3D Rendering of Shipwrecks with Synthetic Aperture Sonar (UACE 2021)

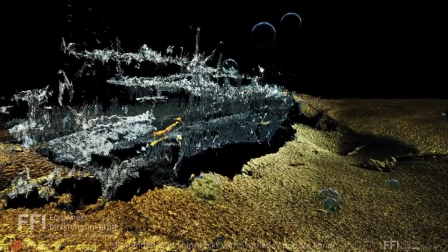742s
We move through the bubbles in order to create some more life and then we pivot
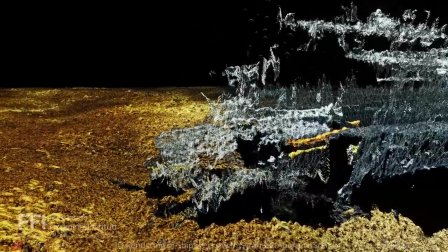749s
around and and reveal all the scattered debris that is sort of flowing out of the wreck here,
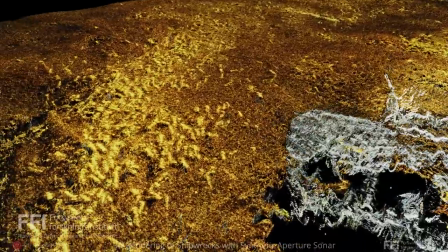757s
where it's broken into.
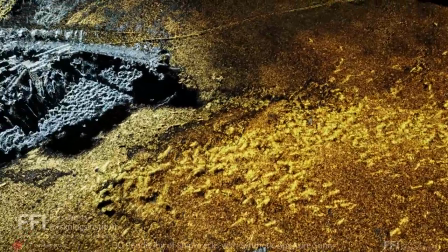759s
All of these small objects on the C4R are chemical munitions that have scattered from the wreckage.
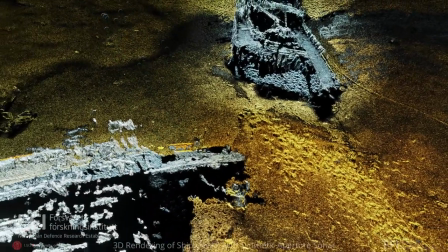769s
Then we twist and move out and
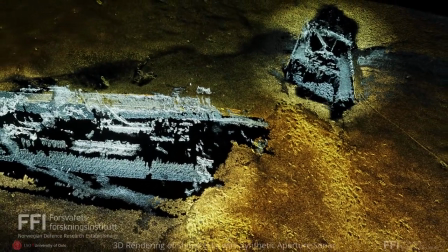773s
fly up to reveal a more overview of the scene and And we can notice here that we have
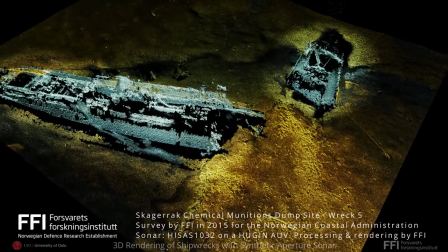781s
spotlights lighting up the wreckage and then the rest of the scene is quite dark and we also have a spotlight
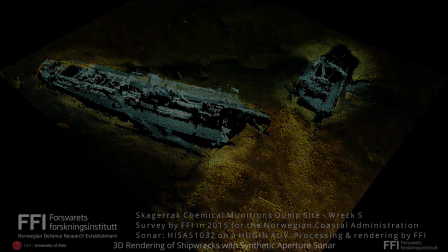790s
emphasizing the scattered debris. Then we'll show you wreck number 18 from the same dump site.
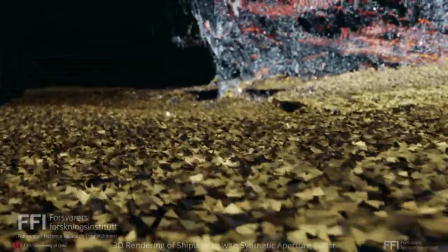798s
Here we start with a real close-up where we can actually see the separate triangles.
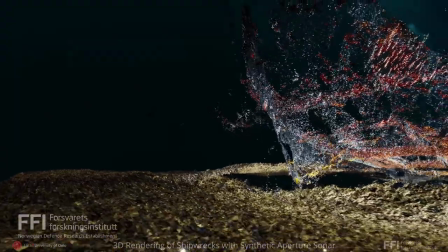803s
Then we pitch up and we show the bow of the ship
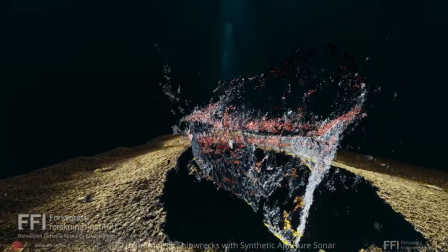808s
and we move up slowly in order to reveal the length of the ship.
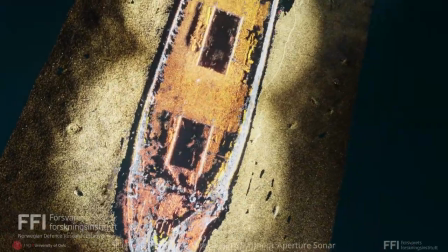814s
Then we try a more dramatic camera movement, going up and over the ship,
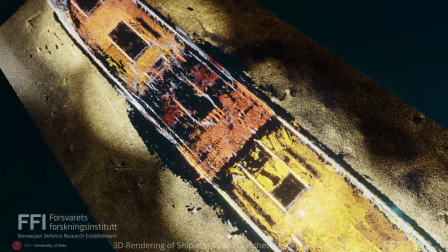820s
showing it in a more traditional way, directly looking down on it.
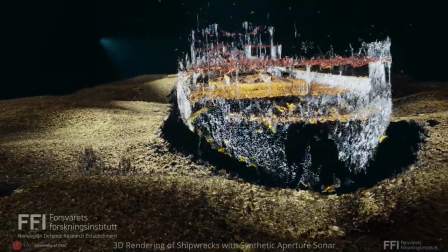826s
Then we go from the stern and we fly along the side of the hull in order to,
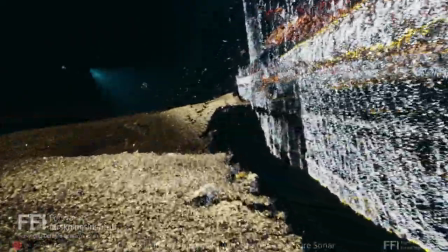831s
quite close to the seaproar to get the effect of the movement and here we can also notice that we have added some
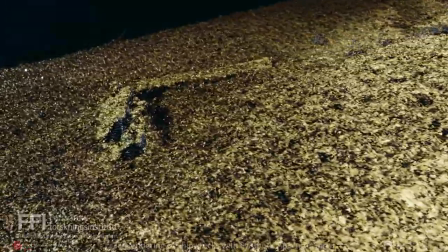840s
very strong specular reflections in order to give these glipses then we focus on some wreckage some debris
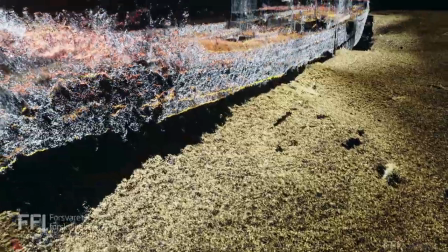849s
here looks like a ladder or something like that before we move up and give another overview from the bow of the ship.
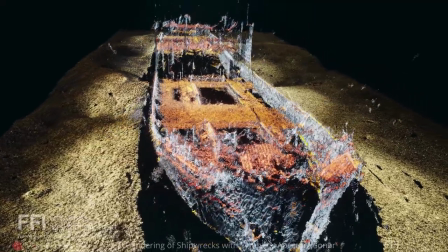858s
You can see the deck and the loading base.
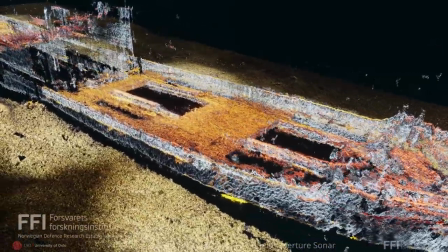864s
And then we rotate out and fly away in order to give an overview of the wreck.
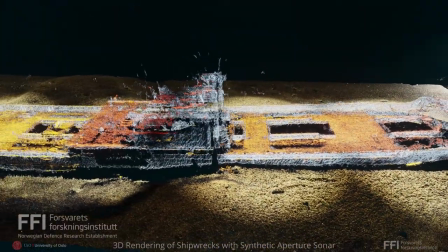871s
Again we see that we chose to highlight the ship with spotlights.
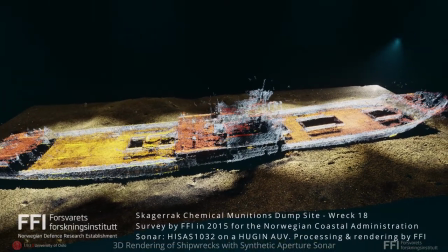876s
We also added an extra spotlight on the side here.
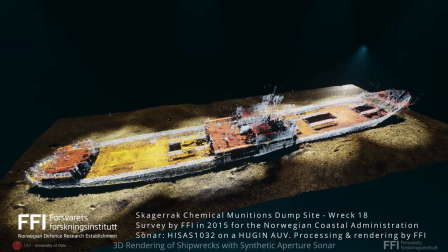880s
That was mostly for the fly-in part where we flew in along the seaboard down there. With that, I would like to thank you for your attention and hope that you find this presentation interesting. Feel free to look up more details in the paper or contact me if you have any questions. Thank you, bye-bye!